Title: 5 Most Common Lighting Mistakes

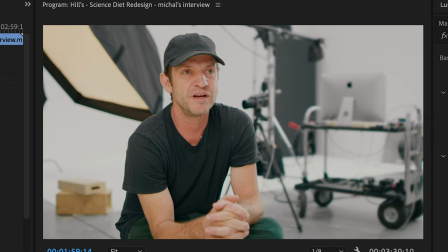3:36 Let's look now, turn it off boom so that's actually better than what we actually edited it and filmed it as which is this so that is perfect that's too bright perfect too bright perfect now again if you wanted to if you wanted to shine more light on this gentleman if he was the most important part of this spot maybe you'd want him a little brighter than the rest but still he's technically a little overexposed let's do another one this here so this was kind of a crazy choice that we did this a while ago so excuse ourselves a little bit but this is way I
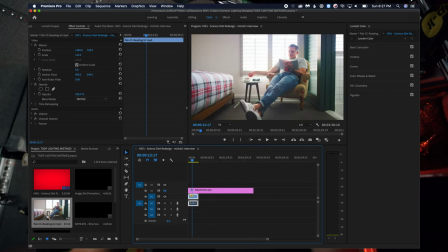4:11 mean look at his face so actually the side
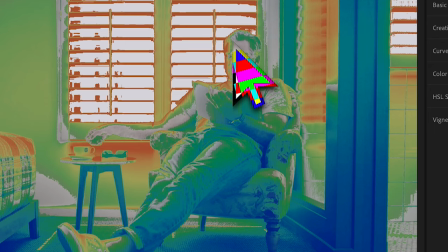4:16 to us his downside is actually perfect but it goes quickly into the red would you never want a skin tone I'm assuming 95% of the time you're never gonna want a skin tone in the red of the IRE because that's super hot that's
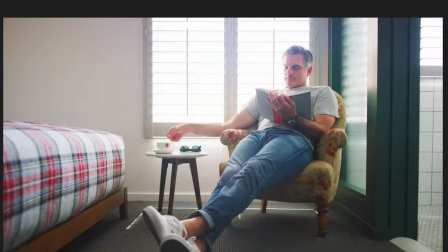4:31 basically like your head is in a fire that's how hot that is so obviously we're working with a window here the window's completely blown out
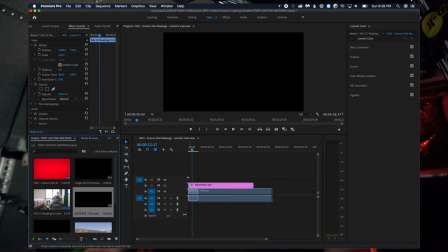4:38 should have put nd back there we'll talk about that later let's do one more this one here was actually an interesting one we filmed this interview a long time ago here's an interesting problem with the red cameras so the red cameras they say you can film any exposure if you're at 800 or if you're at 250 and you can change it you can swap it was like if you filmed it at 250 and changed it in post to 800 ISO, it's like you filmed it at 800 ISO. Don't really know how it works, but that's what they say.
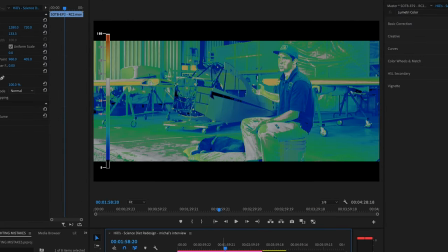5:04 But it breaks down a bit because we filmed this at 250 and it was extremely bright.
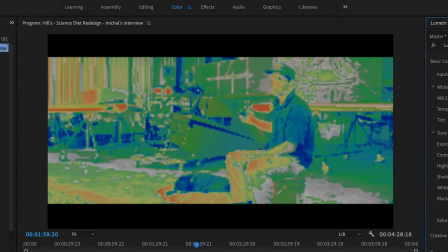5:10 So it was probably two to three stops overexposed. It was probably like this. That's how we filmed it at 250 ISO.
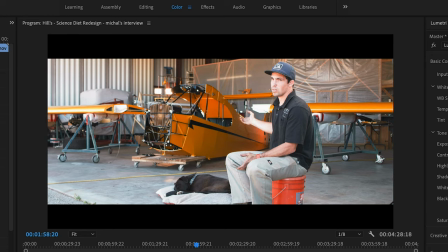5:16 So when you bring it down to like 50 ISO, that's actually off the chart. And clearly we lost some quality in the image.
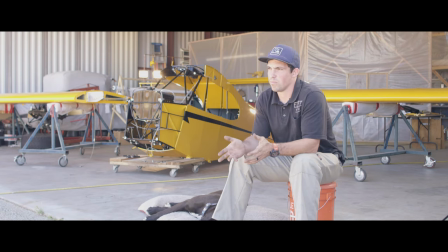5:24 So if you look at the raw footage of this you can see what I'm talking about it was filmed at 250 I'm assuming that's outside of the range
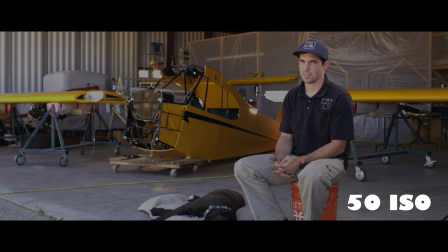5:31 red would call it so going down to 50 ISO you actually do lose an image I don't have a confirmation on that that's just what it looks like from what I've noticed so for number two we're talking about mixed lighting this has been a struggle of mine when I was more of a budding DP I remember trying to keep house lights on overhead lights on let's say in a classroom for instance we just didn't have enough lights to fill in that big of a space if you're doing a wide shot of a classroom you turn off all the lights you have to crank that iso and it's not gonna look good but I promise you even if you just had like two lights two low-powered LEDs it would look better than having those house lights on and mixing them with daylight here's an example this is a good spot if you want to check it out later go for it
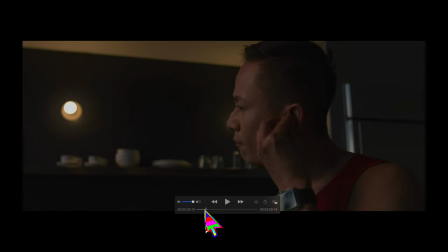6:13 I feel like most of these are high quality visuals really happy with how it turned out obviously a beautiful building to downtown Los Angeles
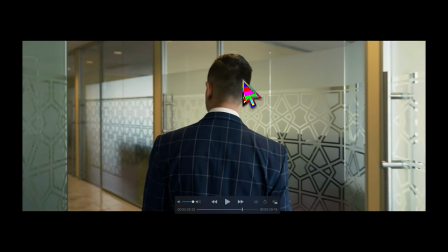6:20 we're going inside now all right something just feels off about this shot he has kind of this strange yellowness to him there's blue obviously outside
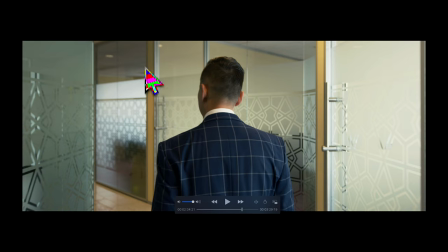6:27 although i i'm sure we fix it a lot there's like a green there's yellow it just seems like a lot of different colors like look at the color in this room versus the color out here i believe this is just daylight coming through a window this is more of a yellow obviously you've got these cans they're on don't have the cans on just turn them off something felt off about this frame versus the rest of the spot the rest of the spot feels really good clean tight this one didn't look that good because we're dealing with different colors and we did clean this up i'm sure this was more blue excuse me moving on all right this one here this one was definitely more tough all right so we're inside right we're we're filming
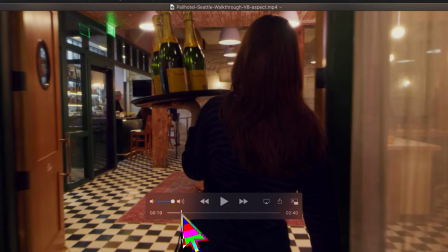7:03 a hotel this isn't a massive budget you know we're not filming a movie in a hotel we're filming the tour of the hotel so
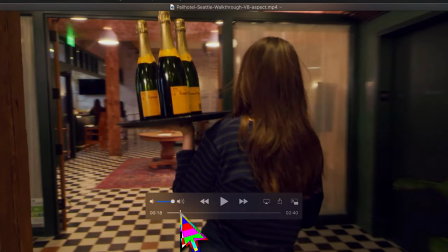7:09 we had all these house lights on that's just the way it's going to be because they want to show the lights that they have in the hotel because it's
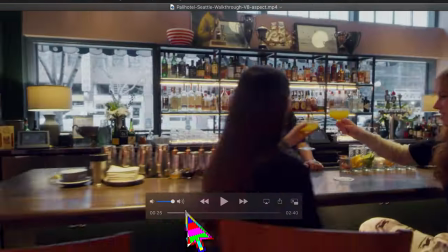7:15 about the hotel but we turn here something looks different doesn't it out here is actually completely desaturated because it was blue and i mean blue
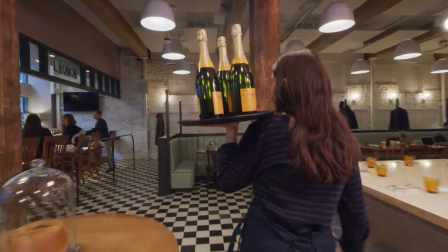7:24 like it looked very odd having just blue out here i know the gray isn't ideal but i promise you it was better than just the straight blue so